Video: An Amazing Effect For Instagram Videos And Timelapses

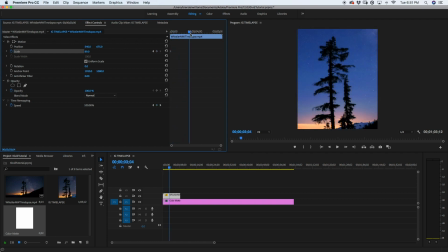Now I'm going to go ahead a few frames, something around here, and I'm going to change my scale just by clicking and dragging over until my video clip sits
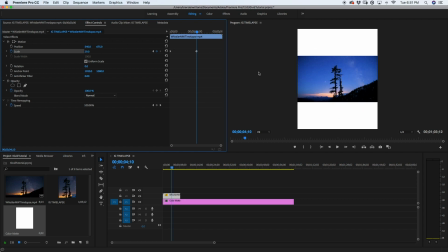snugly in my frame like this.
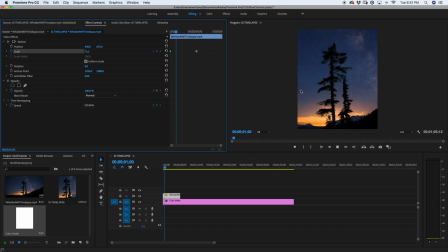So now, as you see, if I play it back, it slowly zooms out and these white borders come into play.
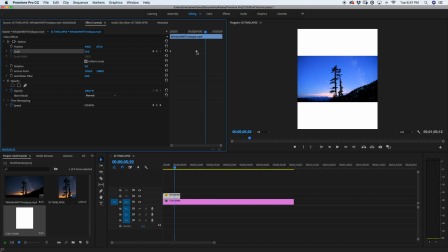Now, if you want to make this transition from zoomed in to out a little longer or shorter, you can just click and drag this keyframe to wherever you want.
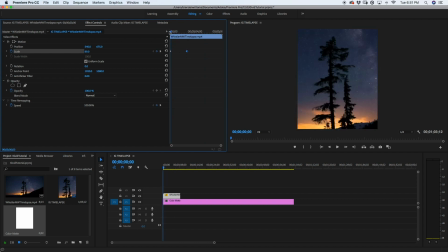So I think I might want to make this a little shorter. So I'm gonna just drag that keyframe in, I'm gonna play it back one more time.
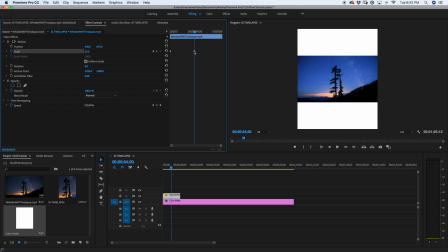As you see now, our zoom out is a little bit faster. Now there is one cool trick that you can do to make your transition from zooming in to zooming out a little bit more fluid. So what I'm gonna do is I'm just going to click and drag, highlight both of my keyframes here. I'm gonna right click on the keyframe and I'm gonna go down here to ease in.
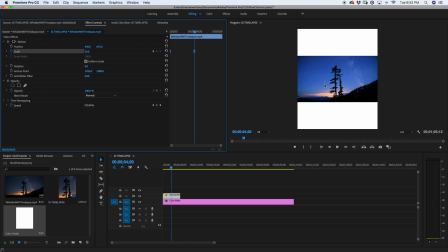Basically what that does is it makes the transition from moving to stopping a lot smoother.
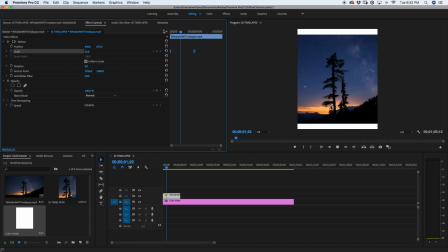So if I play it back, you'll notice that it sort of has this nice feel as it gradually comes to a stop.
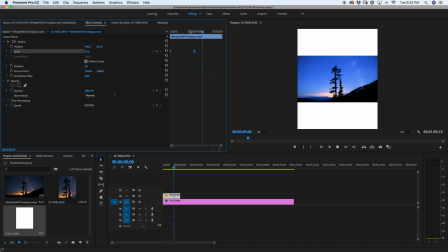It doesn't have this harsh stop, it just sort of slowly lands into place. So that looks perfect to me.
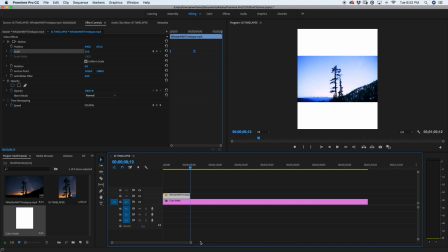So now this time lapse isn't really that long, so I kind of want to make it a bit more interesting. And I'm going to do that by duplicating this time lapse. I'm going to reverse it and I'm going to zoom in to my Milky Way and track with it across my sky.
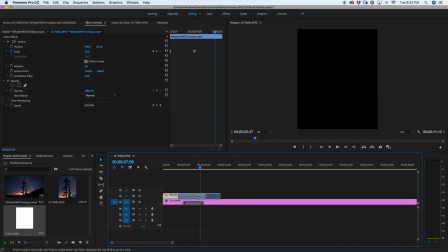So what I'll do to duplicate this, I'm going to hold Alt, click on my video clip, drag it over, let go, and now I have a duplicate of my time lapse.
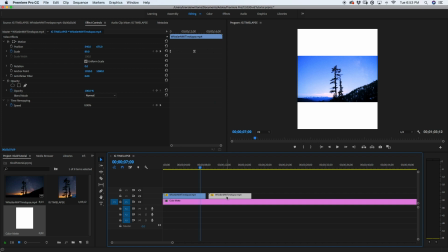I want to speed this up a little, so I'm going to go right click, go here to speed duration. I want this to be in reverse, so I'm going to click my reverse speed and I'm going to change my speed to 300%. So it'll be 3 times faster.
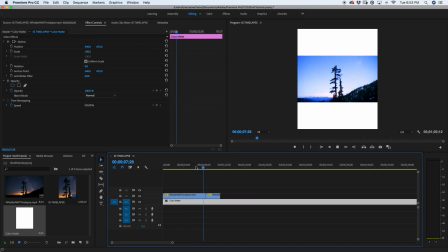And now you'll see that once I play this back, it will go to the end and then reverse back to the beginning.
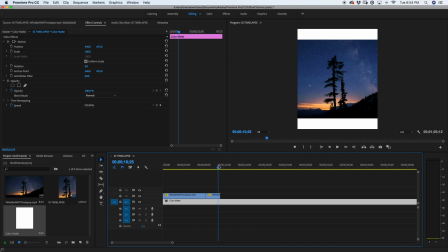And in this case, since we duplicated our original video file, we have the keyframes that zoom in. So we want to get rid of those first of all.
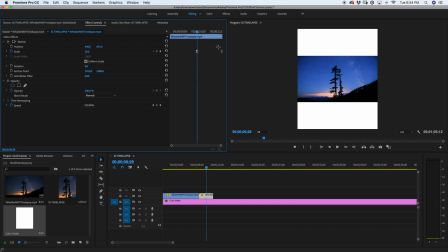So I'm going to double click on that new piece of video, and now I'm going to delete my initial keyframe, which is the one that is most zoomed in. So now I just have one keyframe that I can click and drag over to the beginning of my video file.
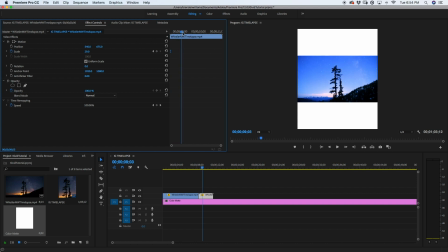So now currently it's just going to stay at this size. Now I'm going to scrub ahead just a little bit, and now I'm going to zoom in substantially.
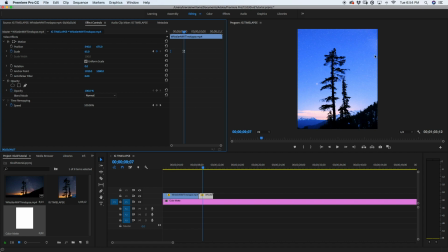Now I'm also wanting to move this over so it zooms in more on the Milky Way over here. So now what we have to do is also keyframe our position. So I'm going to go back to the beginning of my clip.
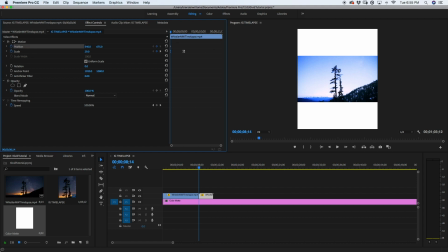I'm going to click the stopwatch for my position. So my position here is now locked and confirmed.
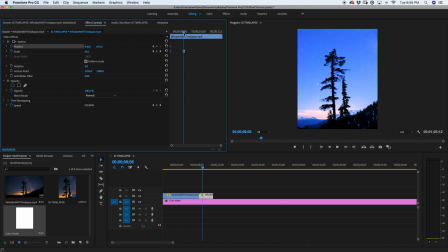And I'm going to scrub ahead back to my other keyframe. And now I'm going to adjust the position to better blend with where I want the audience to be looking.
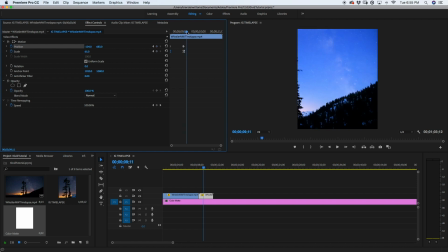So right there, it looks perfect for me. And now I'm going to scrub ahead a little more, and as you see, it just stays in that one spot.
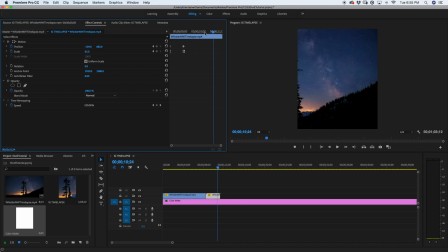But I want to track with the Milky Way, so I'm going to add another keyframe out this way, and I'm going to just bring over my position like this. And I just brought that keyframe all the way to the end so it finishes with the end of my clip.
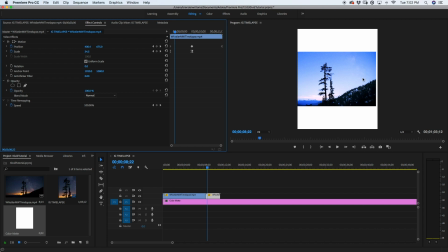Now this is looking great, but the only issue is that when we go like this, you'll notice the position moves over too far to the left, and then we see a little bit of this white border here. But what we can do to get rid of that issue is just take our first position keyframe, drag it forward a bit, so then now that move doesn't start until our video clip is zoomed in a little more,
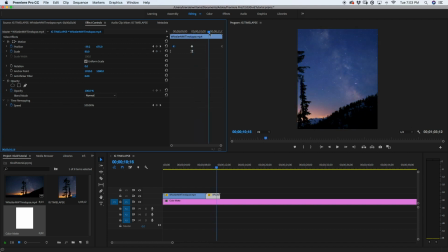and that solves the issue for us right there. So now as you see, it zooms in and then it slowly tracks over with our Milky Way. Now I'm going to want to add the exact same ease in effect onto all of my position keyframes.
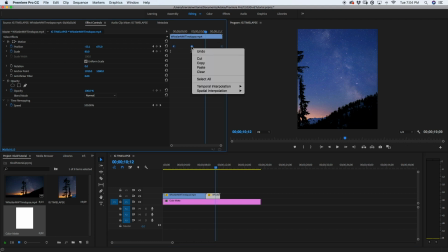So I'm going to click and drag to highlight all of my keyframes. I'm going to right click on the keyframe. We're going to go down here to temporal interpolation, two very large words, but basically just go to that and then go down here to ease in, problem solved.
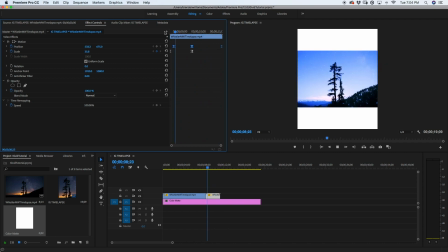And now when we play this back, we got this nice smooth effect zooming in and then moving across with our Milky Way.